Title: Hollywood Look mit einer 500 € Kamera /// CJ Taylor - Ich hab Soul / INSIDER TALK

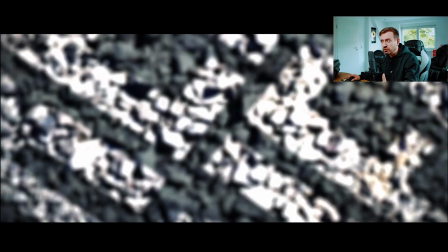0s
Power-Intro von Street Cinema.
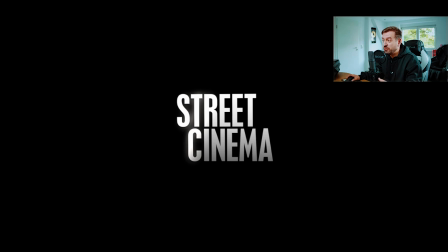2s
Es gab kein Spotify und die haben einfach Musik aus YouTube-Musikvideos gerippt und natürlich halt mit dem Intro. Und dann hast du immer am Anfang.
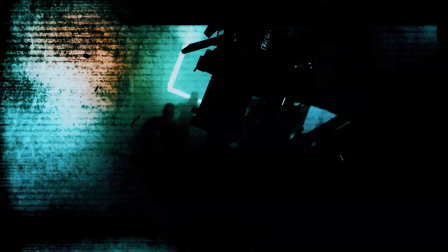Hallo liebe Filmemacher und Rap-Fans, es ist ein Samstag und das heißt, es ist wieder die Zeit für einen Insider-Talk. Und heute quatschen wir über das Video, über einen Musikfilm aus dem Jahr 2011, was ich für einen Soul-Sänger gedreht habe. Also es ist kein Rap-Musikvideo, sondern ein R&B-Soul-Lied. Der Künstler hieß, oder heißt immer noch, CJ Taylor und das Lied heißt Ich hab Soul.
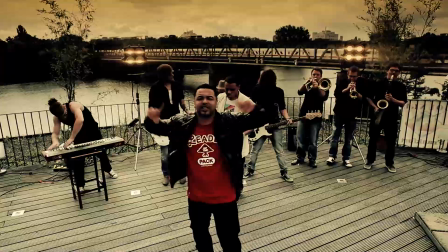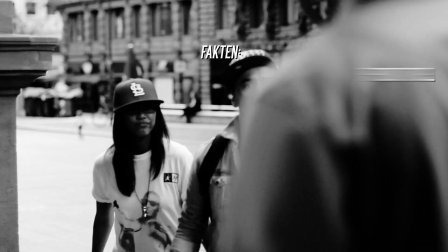57s
Kurze Fakten zu dem Video. Das Musikvideo Ich hab Soul von CJ Taylor wurde 2011 in Frankfurt gedreht.
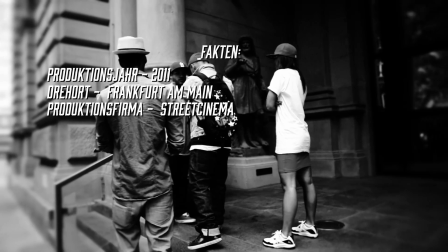65s
Die Produktionsfirma war Street Cinema. Ich habe Regie und Schnitt übernommen.
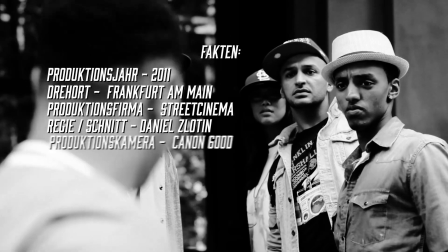70s
Die Produktionskamera war Canon 600D und das Budget war vierstellig.
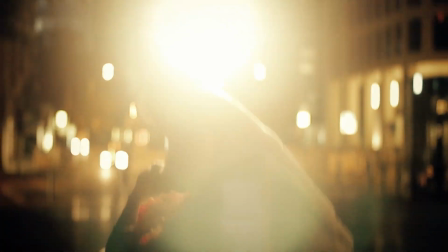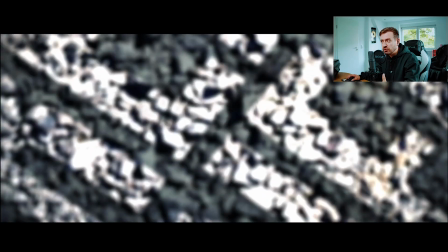81s
Power-Intro von Street Cinema.
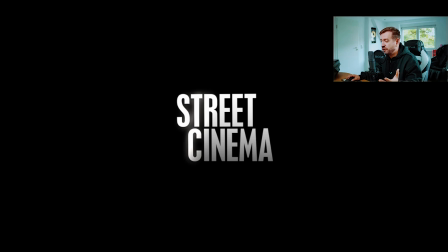83s
Boah, in wie vielen YouTube-Rips auf MP3-Playern von den Leuten habe ich dieses Intro gehört. Es gab kein Spotify und die haben einfach Musik aus YouTube-Musikvideos gerippt und natürlich halt mit dem Intro.
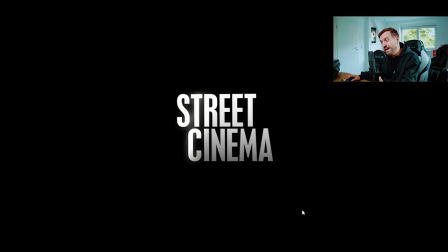100s
Und dann hast du immer am Anfang.
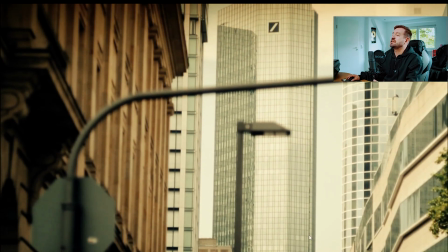107s
Wir haben das ganze Video mit einer 600D, also Prosumer, das ist fast Konsumerkamera gedreht. Sehr viele CGI-Szenen da eingebaut. Schauen wir das Video an und dann erkläre ich euch, was da abgelaufen ist.
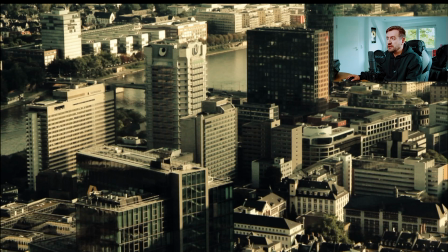124s
Frankfurter Skyline haben wir vom Dach von einem Hochhaus in Skyline gedreht, auch heimlich. Das war so ein Glasdach, wo du als Tourist Ticket kaufen kannst und Panorama dir anschauen kannst, Aussichtsplattform.
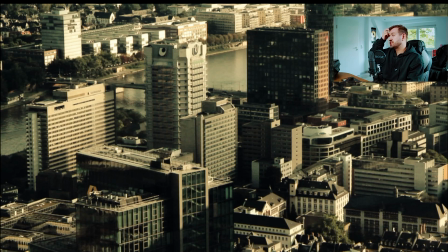142s
Und da haben wir ein kleines Stativ hingestellt und in alle Richtungen abgefilmt.
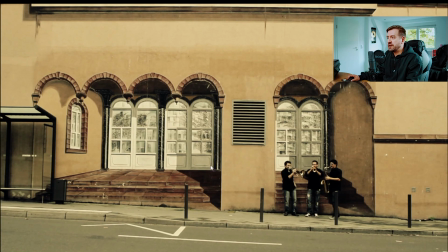150s Hey, hey.
Mix aus Graffiti und echten Leuten, echten Objekten. Dazu eine super totale mit sehr viel Headroom,
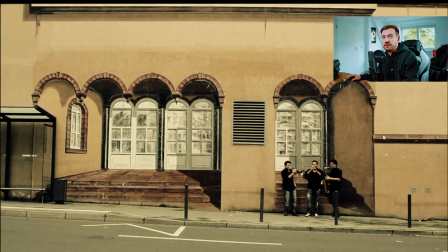163s
Platz, was über den Köpfen von den Leuten geht, nennt man in Videografie, Filmografie Headroom. Das macht das Ganze noch ästhetischer. Auch sehr große Tiefen und Schärfe.
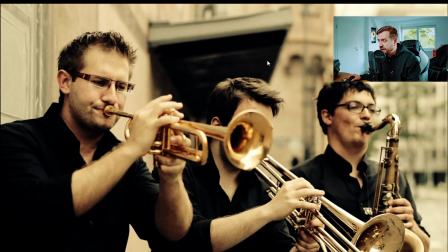179s
Wir haben damals mit Festbrennweiten von Valimax gearbeitet und die hatten alle Blende, glaube ich, 1,4 bis 1,8. Ja, 1,4 eher. Und ja, da sieht man, dass man mit einem
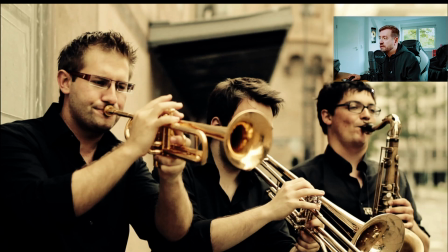194s
APS-C-Sensor mit einer richtig guten Blende auf jeden Fall auch super Tiefen und Schärfe erreichen kann.
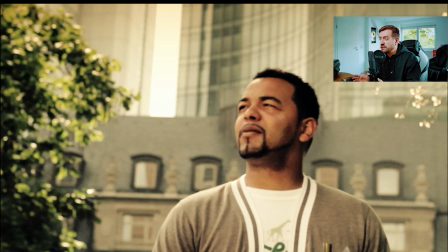204s
Für das ganze Video haben wir ausschließlich Stativ und Hand als Grip benutzt. Also sprich, es gab kein Gimbals damals. Deswegen gibt es hier gar keine großartige Fahrten, außer bei der Performance, da hatten wir Mini-Jib.
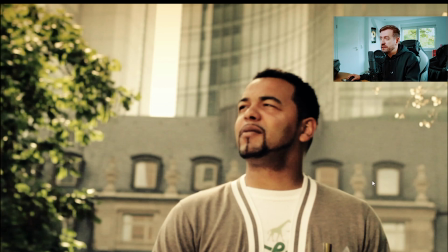220s
Das ganze Video ist auch extra sehr warm gegradet, so dass man diesen Sommerlook noch mehr hervorhebt.
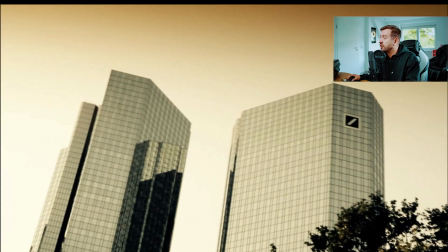232s
Auch die Grading-Verläufe wie hier haben wir extra hinzugefügt. Ich war damals fürs Grading zuständig, damit man diesen California-Look ein bisschen bekommt.
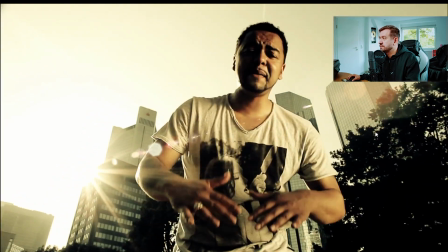244s
Denn jeder von den meisten dort hat so.